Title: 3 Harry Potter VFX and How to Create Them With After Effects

Harry Potter is one of my favorite movie franchises, and I wanted to see how closely I could create 3 different effects from that world. The effects that I chose to create start out pretty easy with the first one and then increase in difficulty after that. All of the effects I'm going to be showing you were created using After Effects.
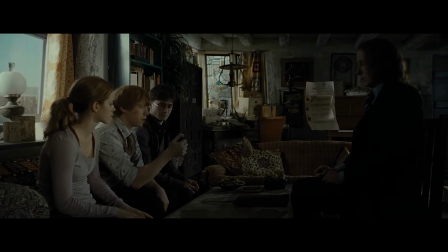0:31 The last effect will be the Deluminator effect, which if you don't know what that effect is, it's the one where they use a magical device to remove light sources from an environment. This effect was the most involved, but I think it turned out pretty cool. So with that being said, let's jump right into the first effect, which is the Conjuration spell.
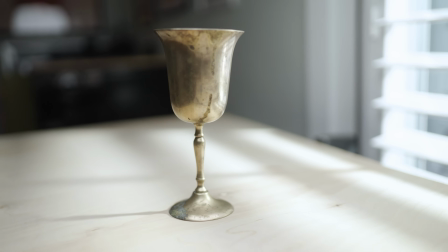0:47 So the first thing I did was think of an object I wanted to conjure up. I decided on this goblet I found on eBay for like $10. I wanted to go with something that looked like it was from the Harry Potter world, and I felt like this definitely fit that vibe.
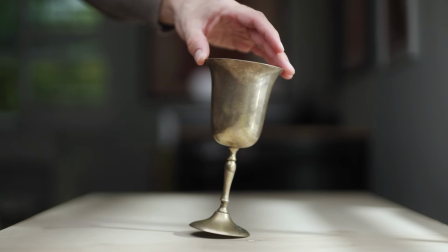0:58 To film this effect, the first thing I did was tilt the goblet to the side and then let it go so that it wobbled a bit on the table before coming to a stop. That way it looked like it had some momentum while coming out of the spell. This part is pretty simple, but I think it's the most important step to making the effect work.
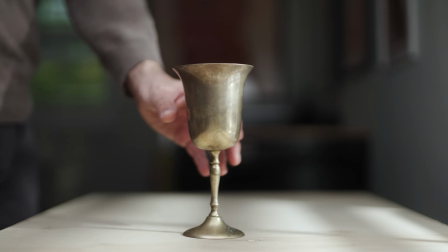1:12 Next, I recorded myself acting out the spell with a wand and then picked up the goblet. After that, I made sure to clear the frame and recorded a clean plate.
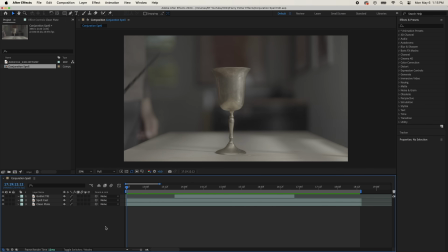1:20 Next, I brought my footage into After Effects and separated the footage into 3 layers. The clean plate on the bottom, above that will be me casting the spell, and then the shot of me tilting the goblet and letting it go was on the very top. So the first thing I did was create a mask on the spellcast layer to get rid of the goblet and made sure to also mask out its shadow.
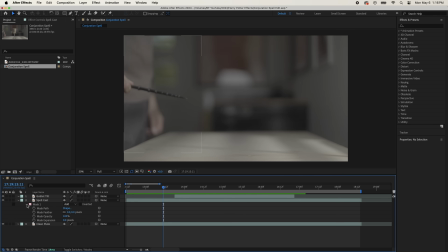1:38 I also made sure to increase the feather of this mask so that the harsh line was not visible. Then I positioned the layer of the goblet tilting so that it appears right as I'm casting the spell with the wand, and I also made a mask on this layer so you can't see me tilting the goblet.
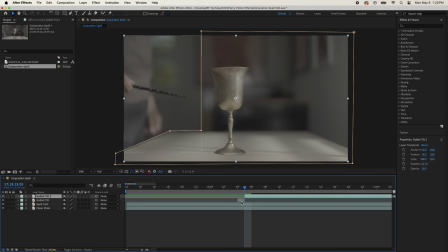1:51 After that, I went forward 1 frame on the goblet tilt layer, split it, then turned that single frame into a freeze frame and renamed it Goblet Twirl. I then moved the original goblet tilt layer forward by 5 frames. I then extended that freeze frame layer to be 5 frames as well to meet the goblet tilt layer.
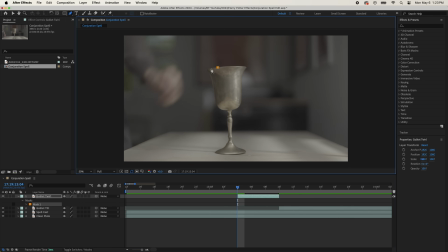2:08 Next, I deleted the original mask on the goblet twirl layer and created a new one so that it was only around the goblet.
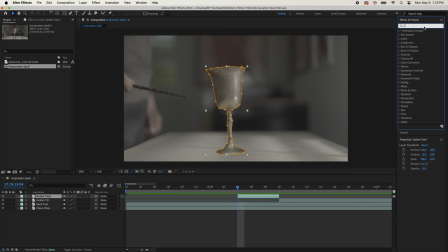2:14 This mask didn't need to be perfect since I'm going to add a twirl and blur effect to it later. So after that, I added the twirl effect to this layer. First, I brought the twirl center point to the middle of the goblet. Then I keyframed the angle of this effect to start at about 236 degrees at the beginning of the layer, then brought it down to 0 at the end. I also increased the twirl radius to 31.
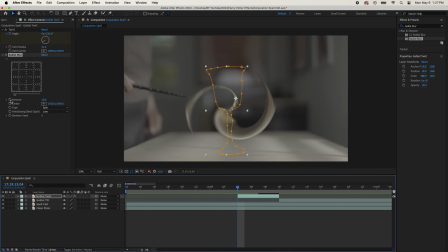2:34 Next, I added the radial blur effect to this layer and keyframed the amount to start at 57 at the beginning and then brought it to 0 at the end. For the radial blur, I didn't put the center directly in the middle of the goblet. I left it a little off center because I liked the look of it more.
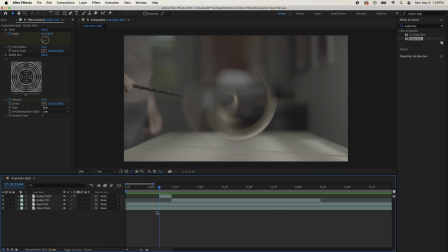2:49 Next, I needed to add on the shadow of the goblet once it appeared. So to do this, I duplicated the goblet tilt layer and renamed the top layer shadow. Then went to the point on this shadow layer where the goblet has stopped wobbling, split it at this point, and deleted the first part.
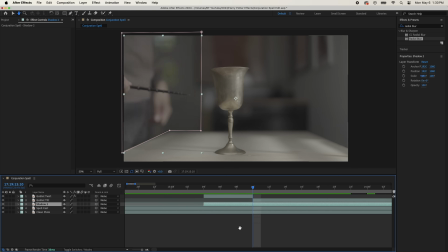3:03 Then I dragged that layer over to start at the same time as the goblet twirl layer and cut it so that it ends at the same time too. Then I deleted the original mask on this layer and made a new one only around the shadow of the goblet on the table. After that, I keyframed the opacity of this shadow layer to start at 0% and end at
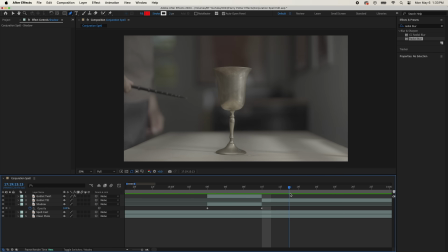3:21 100% at the end of the layer. Now the shadow of the goblet slowly fades in instead of abruptly appearing. Next, on the goblet tilt layer, I keyframed the opacity so that it goes from 100% when I begin reaching for the goblet to 0% right before my hand enters the mask on this layer.
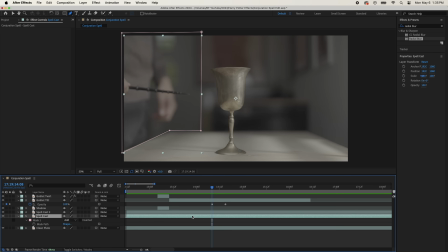3:36 I then duplicated the spellcasting layer, and on the bottom layer, I deleted the mask off of it. I also trimmed this layer to start at the keyframe of when the goblet tilt layer's opacity starts to fade out. This way, that top layer with the mask seamlessly fades into the one without the mask so it looks like I pick it up all in one shot. Then I added in some sound effects and had the final effect.
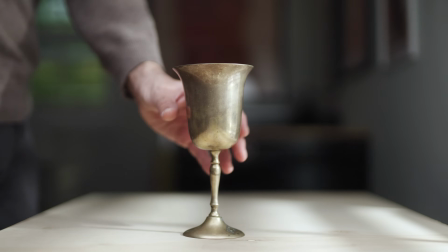The second effect is Lumos, which is probably the most commonly used charm in all of Harry Potter.
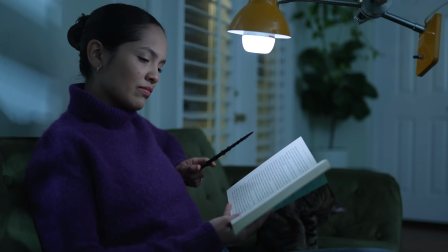4:07 To shoot this effect, the first thing I did was bring a light close to what I was shooting so that the light turning on and lighting the scene was practical. I've always felt like having a real light illuminate your scene is an essential step to making an effect like this work.